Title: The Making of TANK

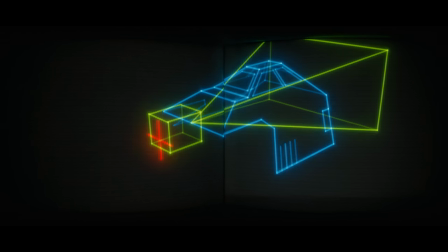(12:20)
This delay automatically creates a kind of bobbing animation where position and rotation are related, giving a sense of mass and follow through.
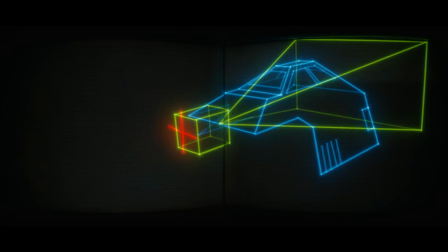(12:29)
Other expressions link roll rotation to this motion, so the craft seems to pitch into its turns.
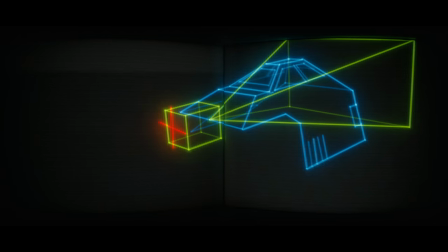(12:36)
The same idea allows the flaps to appear to predict the motion of the craft.
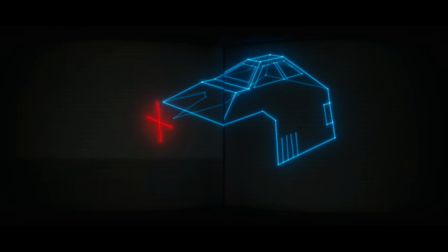(12:41)
The final step is to add a little random noise to the position to simulate turbulence. All the other linked controls follow along, and now you have an infinite supply of lively organic aircraft animation. One important aspect of the look of tank is the dimming of the vectors on the backsides of objects.
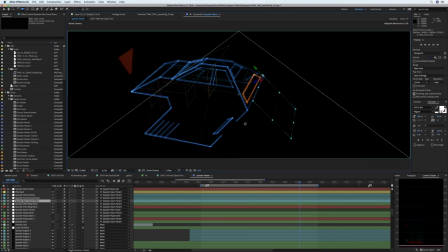(13:00)
In some cases I was able to handle this automatically, using a variation on the old expression trick of linking a 3D layer's opacity to its angle facing the camera.
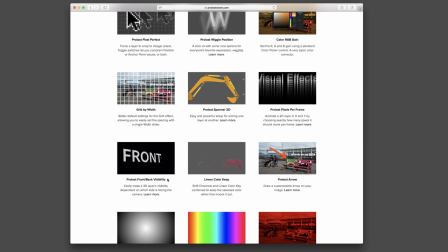(13:08)
I have a free preset that does this called Front-Back Visibility, which is a part of the ProLost EDC presets.
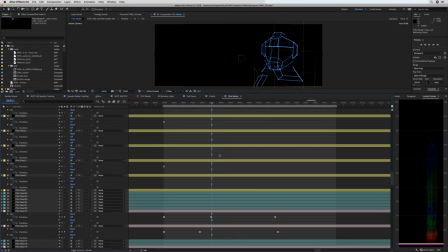(13:14)
But for the shots that this didn't work on, I had to animate the dim state of the vectors by hand.
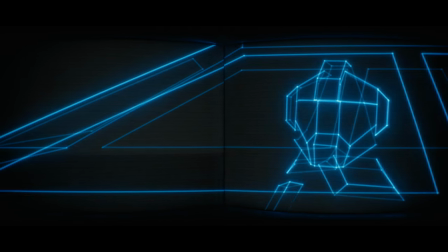(13:20)
This shot of the pilot turning his head took me a full day to dim and undim.
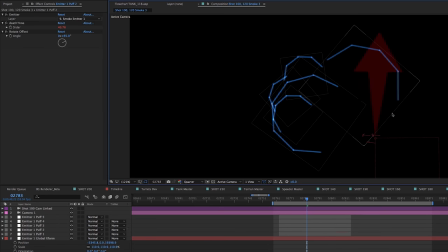(13:25)
As I worked my way through animating each shot, I'd often run into special cases that required unique solutions. For the explosions and effects, I created special expressions that would drive my layers with simulated physics.
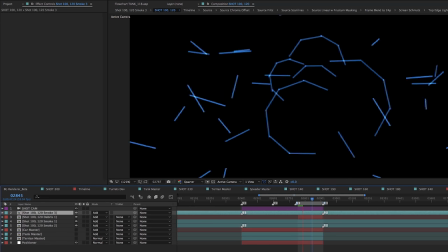(13:37)
These expressions came from the mighty Dan Ebertz, in what has to be one of the all-time greatest After Effects expressions tutorials ever,
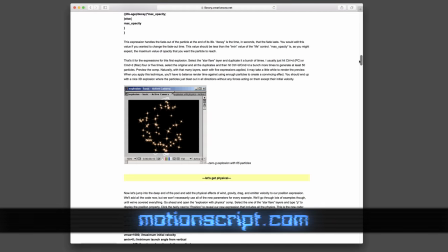(13:45)
building your own 3D particle generator on Creative Cow.
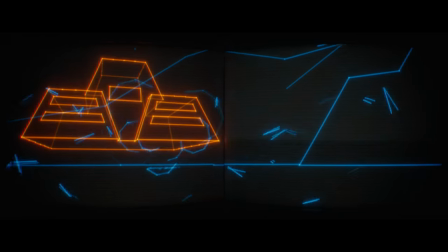(13:48)
I used these particles everywhere, from explosions, to sparks, to debris from the crashing speeder.
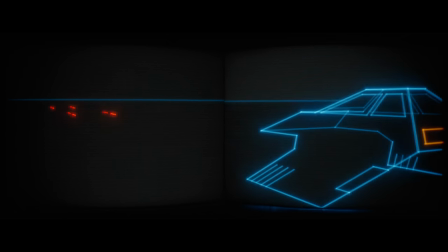(13:54)
The laser beams were a special version of this particle system. They actually fire in a ballistic way and can die when they impact with the surface or the ground.
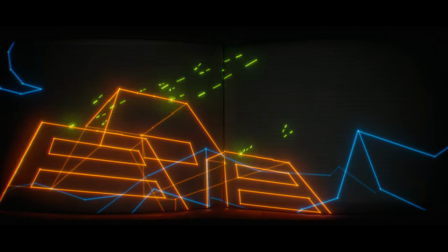(14:02)
When the tank opens fire, I worked out a variation of this laser system that would aim at a 3D null.
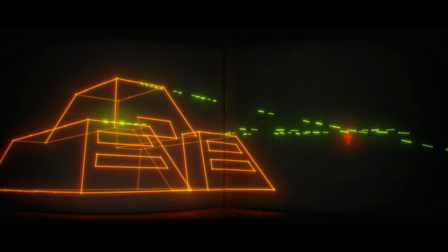(14:08)
Each laser beam would randomly choose which gun to fire from and which target null to aim for.
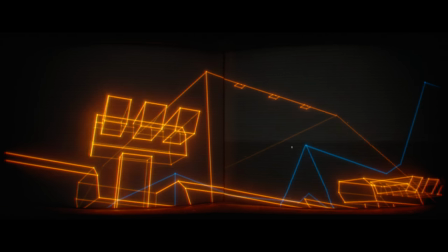(14:13)
When we cut in close to those gun turrets on the tank, the rigging is based on that gun tower test I did with Particular years ago.
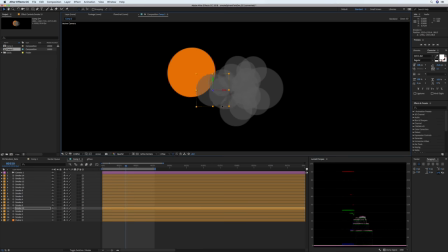(14:20)
For the shot where the tank pushes through the smoke, I worked out a method of pushing circles away from the center of a virtual sphere.
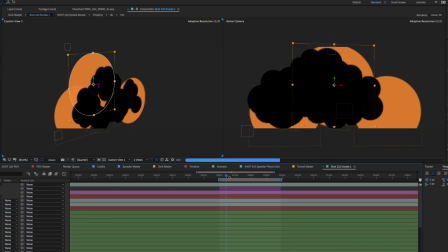(14:26)
Then I merged three of these rigs into one, using the three spheres to represent the masses of the tank.
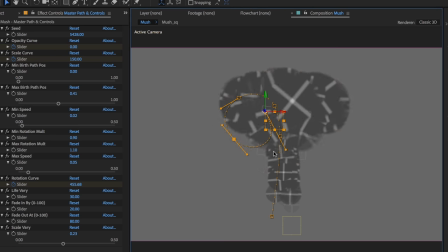(14:32)
For the mushroom cloud, I created a parameterized particle system that allowed me to sculpt the mushroom shape with a motion path.
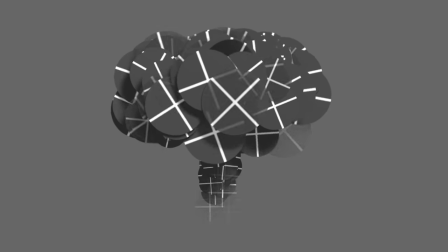(14:38)
The disk-shaped particles are born and die along this path, and their rotation is based on their angle from the center.
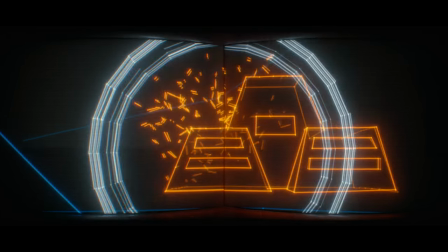(14:43)
For the tank explosion there are several effects working together.
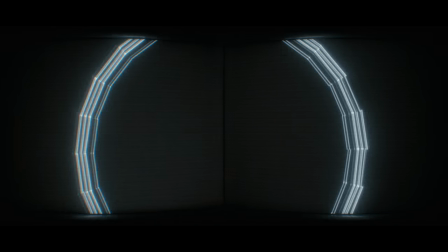(14:47)
There's a particle explosion, a 2d circular shockwave inspired by the Star Wars arcade game, and a 3d displacement that ripples out from the center of the explosion.
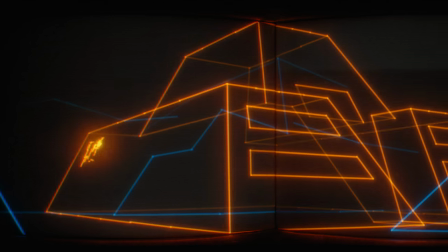(14:57)
Just before the tank explodes, a wave of grid-like particles spreads across its surface.
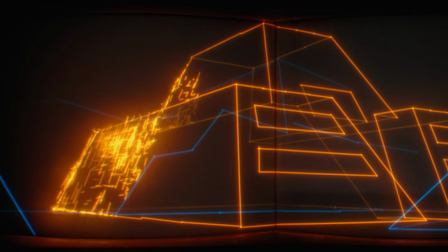(15:02)
For this effect I created a special particle system that would flake off these tiny lines from the faces of the tank.
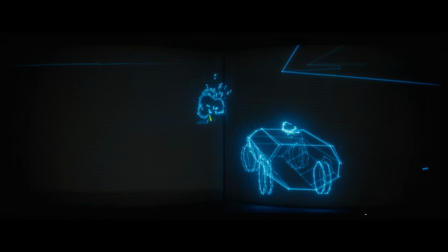(15:07)
This grid-based particle system was also useful for the explosion impacts on the ground and the impact of the crashing speeder.
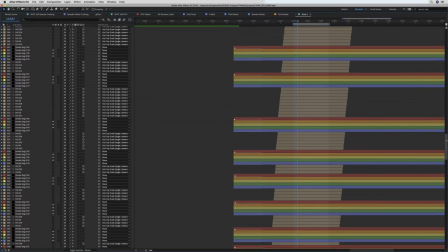(15:14)
Since each laser blast or particle or bit of exploding debris is an individual layer, I needed an expedient system of duplicating and nudging layers.
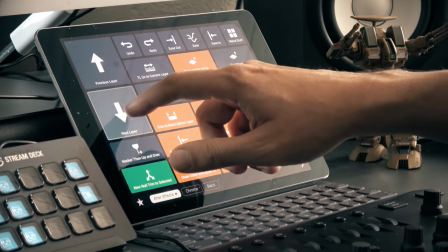(15:22)
I wound up creating a custom control surface on my iPad using an amazing app called Quadro.
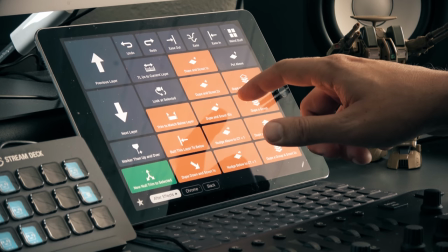(15:27)
Each button can launch multiple keyboard shortcuts, so for example this one duplicates the current layer and scoots the duplicate forward 10 frames.
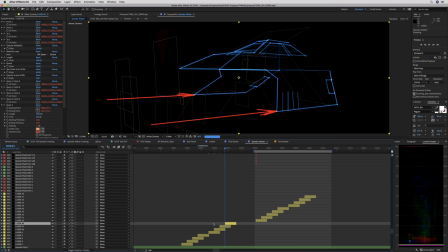(15:35)
Press it a few times and you've got laser fire. I got to the point where I couldn't work on Tank without my iPad in front of me.
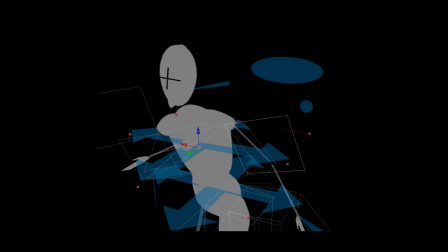(15:42)
Maybe Maybe the most complex rig I created was for the pilot. This too began as an ill-advised experiment of inverse kinematic rigging in After Effects. I realized that building a fully rigged human model in After Effects is not something a sane person would attempt, but here we are.
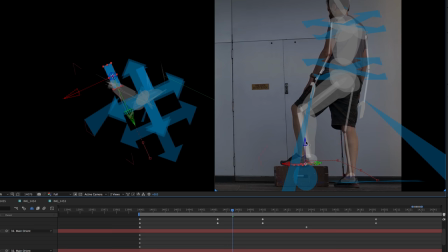(15:57)
For the animation of the pilot stepping out of the speeder wreck, I shot reference footage of myself and then rotomated on top of that.
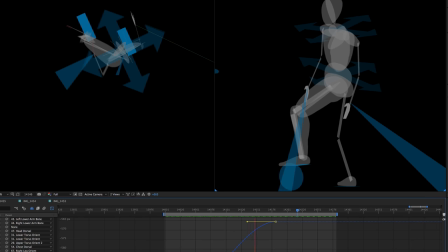(16:04)
Building the rig took weeks, but the animation only took a day. Maybe we're starting to learn why I never quite finished any of my animated film projects before.
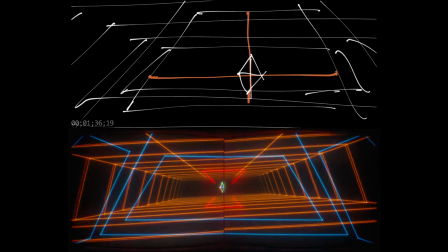(16:13)
As my shots came together, I started to realize that they played a lot differently on the screen than my storyboards had.
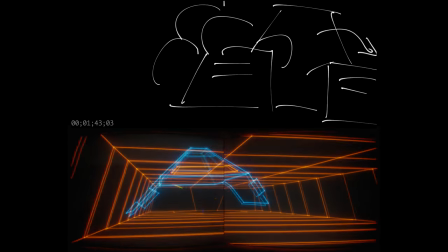(16:19)
It takes your eye some time to process these wireframe images, and my animatic cut was a little too fast in some places.
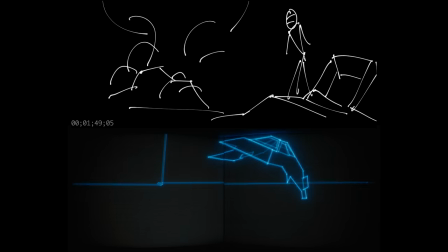(16:26)
So I recut things a few times, which then meant going back and reshuffling things in the animation.